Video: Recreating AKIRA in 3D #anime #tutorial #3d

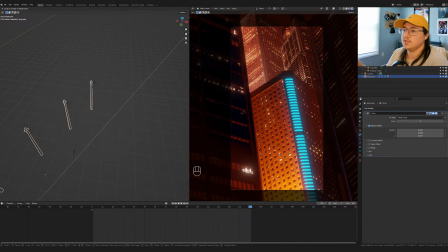12:26 So here I'm just keyframing it from one side, going to the last frame, and then moving it along the Y and keyframing it again.
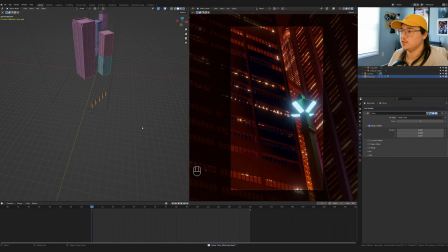12:34 And then just selecting everything and making it vector so that it's like a smooth, there's no easing or nothing like that.
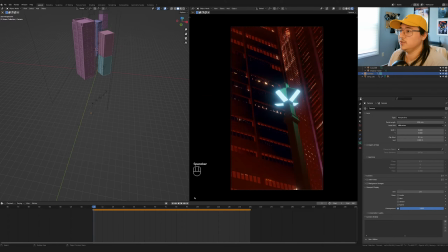12:39 And I think it looks pretty good. There's an ease stop there, so I gotta adjust that.
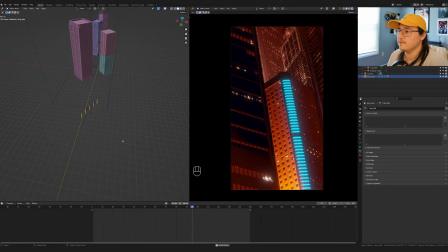12:47 But yeah, this is definitely the meat of the animation here.
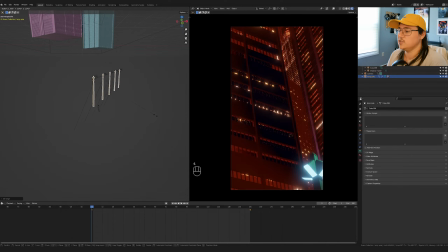12:52 So now after this, it's a lot of just like set dressing and adjusting the buildings and adding details and things like that. But this is a good stage to get to, and this is kind of like my goal is to once I can get here and I have all the elements where they need to be,
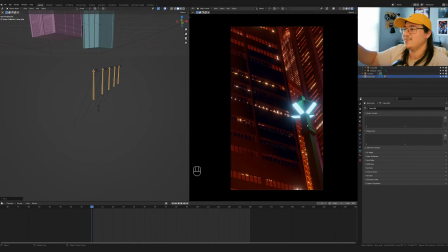13:08 I just don't touch the camera, I don't touch the buildings, I just leave everything as is, and then just add like little details here and there, everything. So that's what you're gonna see me doing pretty much. The animation, the building motion, the camera angle, the lamps, all of that stuff is essential, and the lighting is essentially where it's gonna be in the final animation.
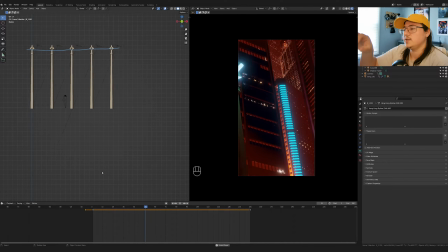13:28 And so because I have these really bright lights in the foreground, to me now it's starting to kind of clash with the building emission on that edge.
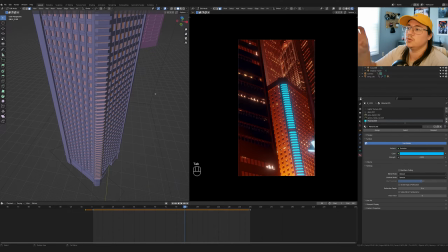13:35 So I'm gonna get rid of that because it's just clashing. It's too much blue emission, and it's a cool accent, but it's just not gonna work in this scene.
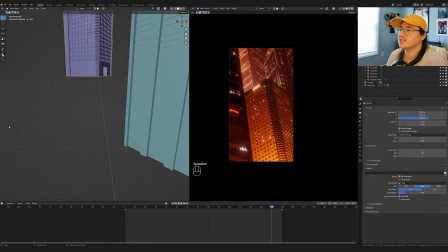13:42 So I'll go select those faces and I just turn that off. So this text, I like it that it's on the top of this building, but I want to try to put it on the actual roof.
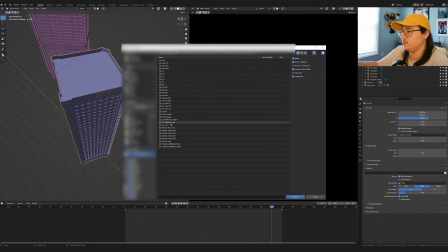13:50 So I go to my asset pack that I'm putting together currently, and it's going to be free for if you're a Patreon already, it's going to be free, and you can get it on my Gumroad later.
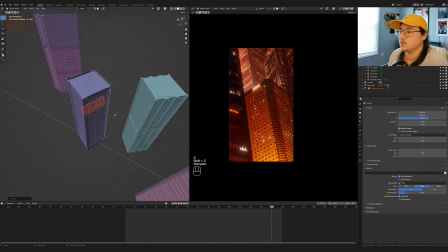13:58 But one of the assets that come in it is this like rooftop, billboard structure stuff.
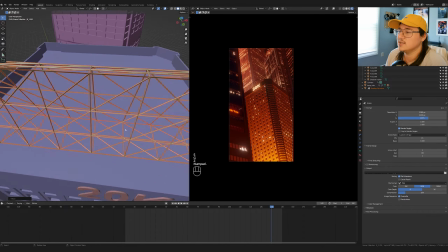14:04 And I made it, but I think that in this scene, it's not, it's a little too thin, like you don't really see it as well.
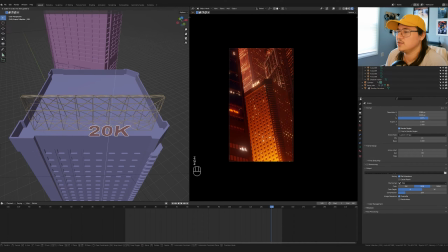14:12 So I'm probably gonna try something and see if I can make it a little bit thicker,
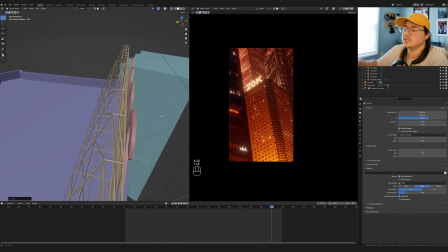14:17 a little bit noticeable, just because of all the bloom and because of all the stuff going on and how small it is in the shot.
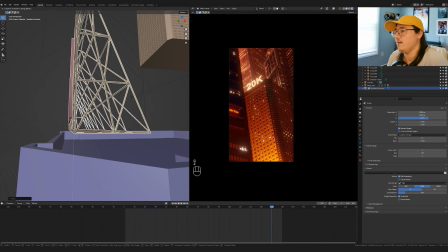14:23 You don't really see it that well, so it's almost like pointless to have it. Let me see if I add a solidify modifier, maybe it'll make it bigger.
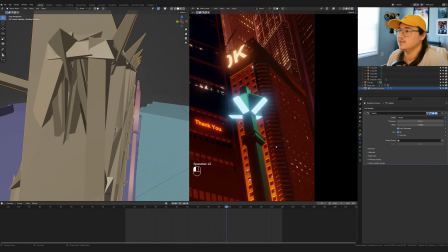14:30 No, that breaks it. My geometry is not great.
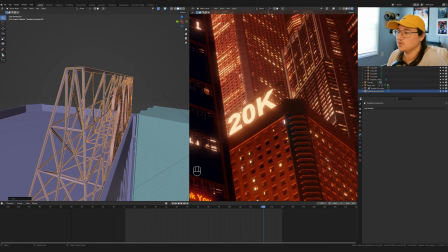14:36 I mean, it looks very Akira, if you know what I mean. I think I'm just gonna end up remaking it totally, and it's really following Ian Hubert's tutorial.
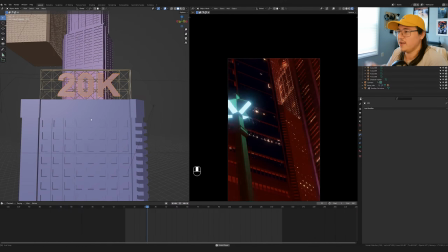14:44 I don't know if he made a video on it or not. He did probably a while ago on how to make like these structures and stuff, and I'll post a link to that in the description.
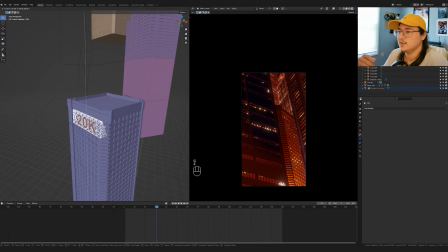14:53 And you essentially just make like a box, and then triangulate the faces, and then add a wireframe modifier on top of it.
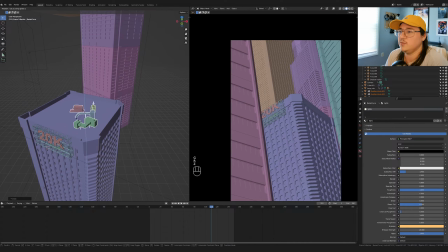15:01 This is another asset from that pack, which is a bunch of like little rooftop elements.
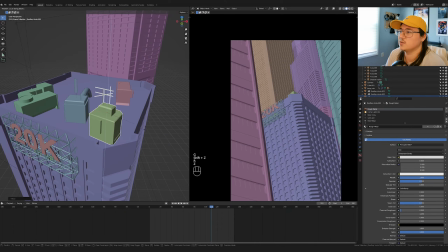15:05 You know, they're pretty good just for a distance. They're perfect for stuff like this where you don't really need to understand exactly what it is.
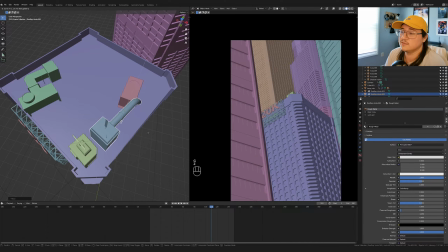15:12 Just know that it's some kind of rooftop stuff, like HVAC systems, whatnot.
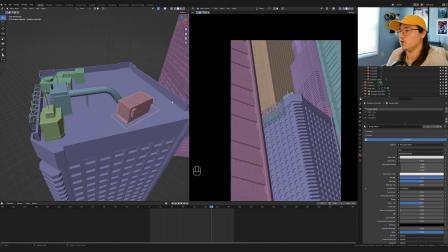15:17 And I'm just positioning them. They look wrong from the appropriate angle, like from the top, it looks wrong.
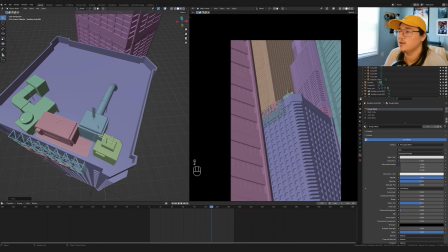15:23 It doesn't make any sense. But again, I'm only looking at it in the right frame and making sure that it's kind of breaking up that edge,
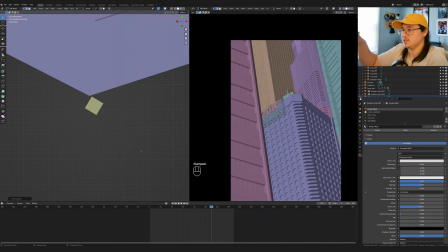15:31 that building edge at the top, that rooftop. And then here, I took the little like red light that's at the top of one of the structures there. I noticed that was something also in the reference.
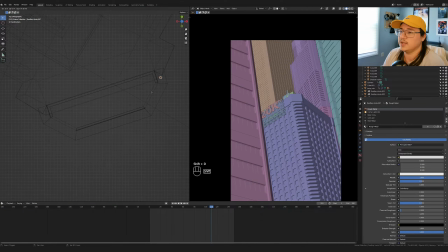15:40 I totally forgot for a while. I totally forgot to put that in, but that is all over the buildings in the Akira scene.
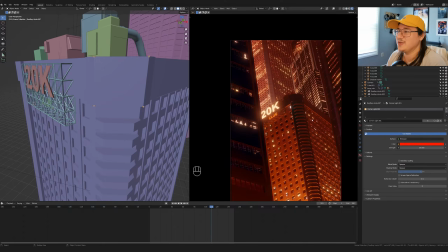15:46 I definitely spent a solid like 30 minutes just adding these lights.
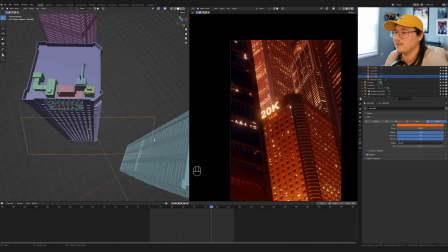15:51 They make a huge difference. They obviously look awesome, and in the render, it's perfect. I just want to give the lights a little bit of flicker, the text I mean.
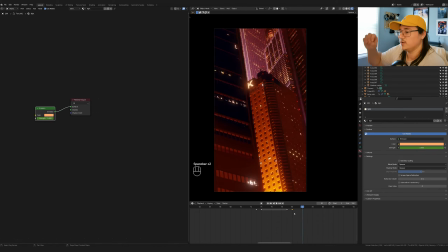15:58 Have it like flicker in a way that makes sense to me, where sometimes the LED lights or the neon lights will like, they'll kind of flicker and then they'll dim and then they'll like brighten up again and flicker again. So it's like the power is kind of going in and out. And that's all I'm doing, is like making sure that flicker happens right when that foreground building is moving out of
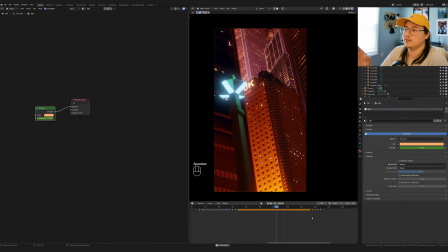16:17 the way, and make sure it's not really happening when you don't even see it.
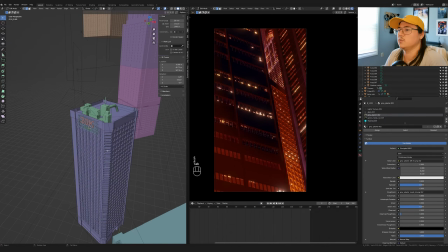16:22 So this foreground building, I feel like I want to try to do something to make it a little bit more interesting.